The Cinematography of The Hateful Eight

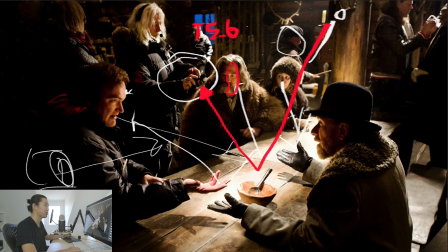(20:36)
I would assume that he would put the lens at around T56, and he might put it to like a 456 just to make it a little bit brighter here, and then just make sure that we're a little bit at exposure and bring the skin up a little bit higher,
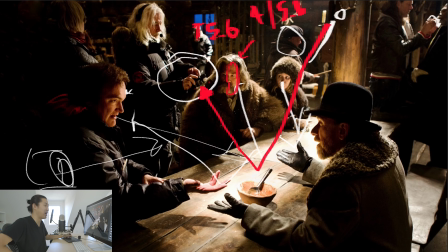(20:53)
but still make sure that these highlights are still only 2 or 3 stops over. I mean, they're shooting film, so it's not as much of an issue, but actually the digital cameras are all being rated towards highlights too. But that's what's going on in this scene. I know there's a lot to look at, but I think this should help solidify the fact that, yes, that is what's going on in a lot of these scenes.
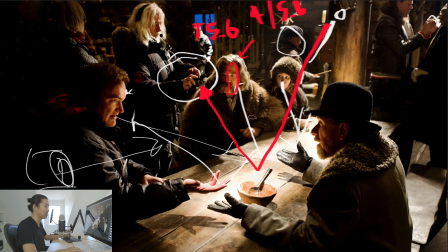(21:12)
It's a hot backlight, but he wants to make sure that the bounce light that's coming up is going to be enough to get exposure.
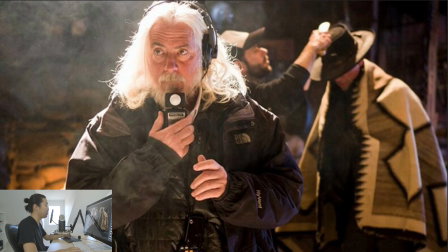(21:17)
And that's what we're looking at. And that's what he's doing. And same thing here. Presumably, you see what he's looking at? Do you know what the DP looks at when he's doing a reading like this? He's looking at the camera. That's what he's looking at. So there's a camera way over here, somewhere else, with a lens looking at him. Here's our camera with our big Panavision mag on it.
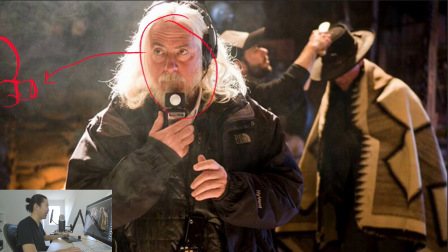(21:36)
And this is a terrible drawing. He's looking at that and making sure, because there's going to be a person getting their close-up here, probably him. It's probably this guy who's getting his hat cleaned off, ready for his close-up, and he's backlighting him. You see how hot this hair is. I don't know if this is a production still or a video, but you see how overexposed it is.
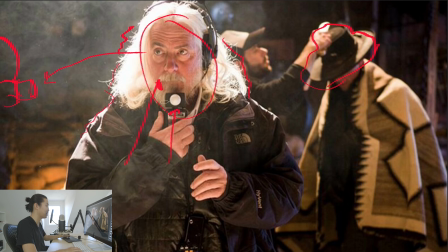(21:53)
And what he's doing is he's making sure that the fill light that's coming back and hitting this meter that's going to go back to the camera, he's making sure that that's at the exposure level that he wants. And look at this ball. Look at that, it's brighter at the bottom than it is at the top. That's what's going on in a lot of these interiors. So that's a look at Bob Richardson's lighting style for this movie and for, a lot of the stuff that he does.
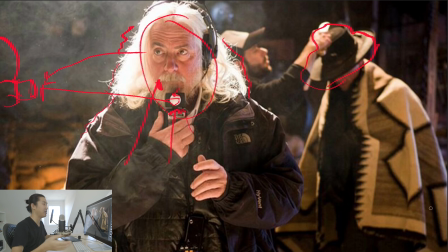(22:12)
And I think it's a technique that you should try. Try just giving it a big hard backlight and just see what comes back naturally and expose to that natural comeback bounce. Let it just blow out. Don't worry about it blowing out unless it's like a commercial for a big client. Don't do that. But and just see what it looks like.
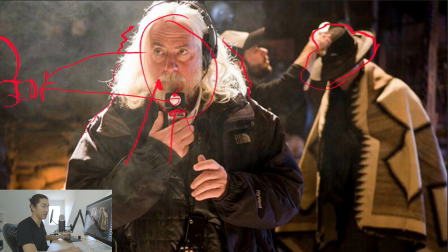(22:27)
You can do it in your house with your iPhone, honestly. You can do it in anything. But it's the concept of understanding hard backlight. Whatever comes back at you at the bounce, expose for that, and just let it go. Let it ride. That's how we're doing it.
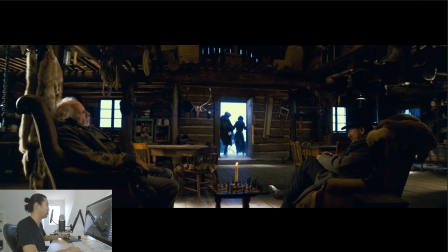(22:39)
The last thing I want to do is, not the last thing, but the last thing I'm going to do in this section is just kind of look at some of the lighting in the interior. So we clearly have, where are we? So see like this hot spot here, and even this I kind of question what that is. But there's clearly a spotlight hitting that. And then there's a little spotlight over there.
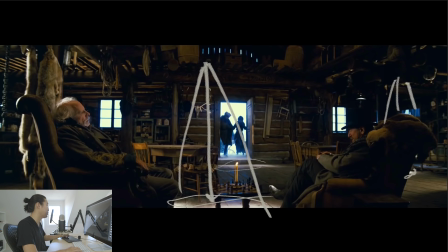(22:58)
You kind of see it's coming like that. And there's probably, this feels a little bit weird. Maybe it feels supposed to be a window. But essentially we have these spotlights, and in this shot, they're pretty neutral, but then we have this blue cooler light coming through here. Now this is shot on a stage, I believe. I'm gonna make this actually blue. We have blue window light.
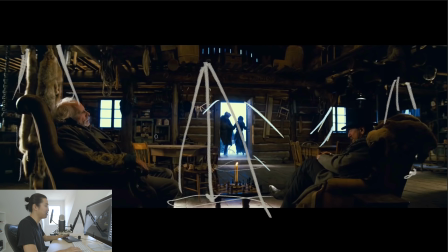(23:18)
So yeah, I don't know, but like what's gonna be engaging about this are these hot spots that are coming down, and the fact that there's these doors and windows that are very bright and have a little bit of color contrast. So the interior lighting is warm, the exterior lighting is blue. It's cooler. And these to me count as practicals.
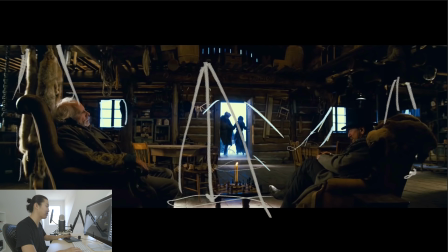(23:36)
When you have a window like this, when I say like the 5 elements of cinematography that are engaging, almost on an unconscious level, subconscious level that you can't control liking, when I say practicals, I also mean windows. Because when you see a window, that window becomes the light source in your head. Like my window back there.
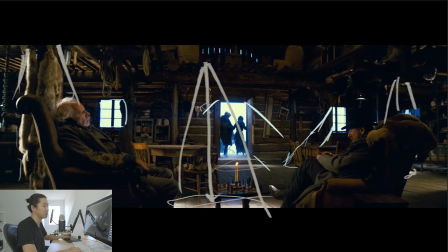(23:52)
It feels like a light source. So that's what's going on in this shot. Here's some more of it.
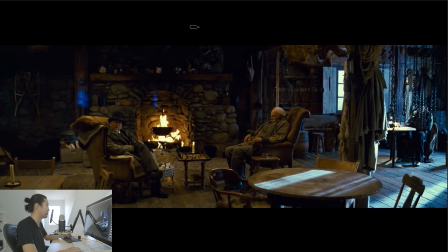(23:57)
So here's a little bit more of the fire. This fire is not even that orange, honestly. Pretty bright. Here's our fire color. It's a little bit green. Maybe this is just like a bad still that I pulled the color from. I think this blue thing is a lens flare, which we'll talk about the lens flares from these lights. And then clearly over here is like this full blue situation.
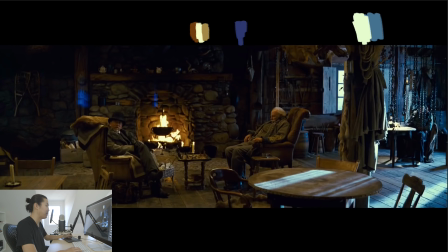(24:13)
This probably went full blown out in the actual negative. I bet you that was blown out. And then they just color corrected it tonally back into this zone. So it probably came in looking like this. The window was probably bright white like that. And then they colored it back into this.
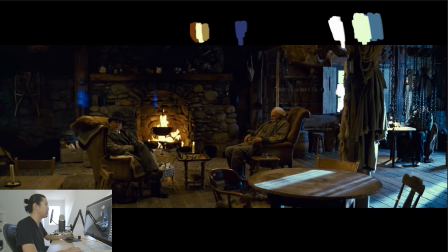(24:28)
So they made an isolation window for it. Likely, I would guess in color correction here, what I might be wrong. They used a qualifier, or there's some sort of like separation happening here where they're like, okay, this is going to get real blue. And then we're going to make sure that these highlights don't fully clip. Same with these.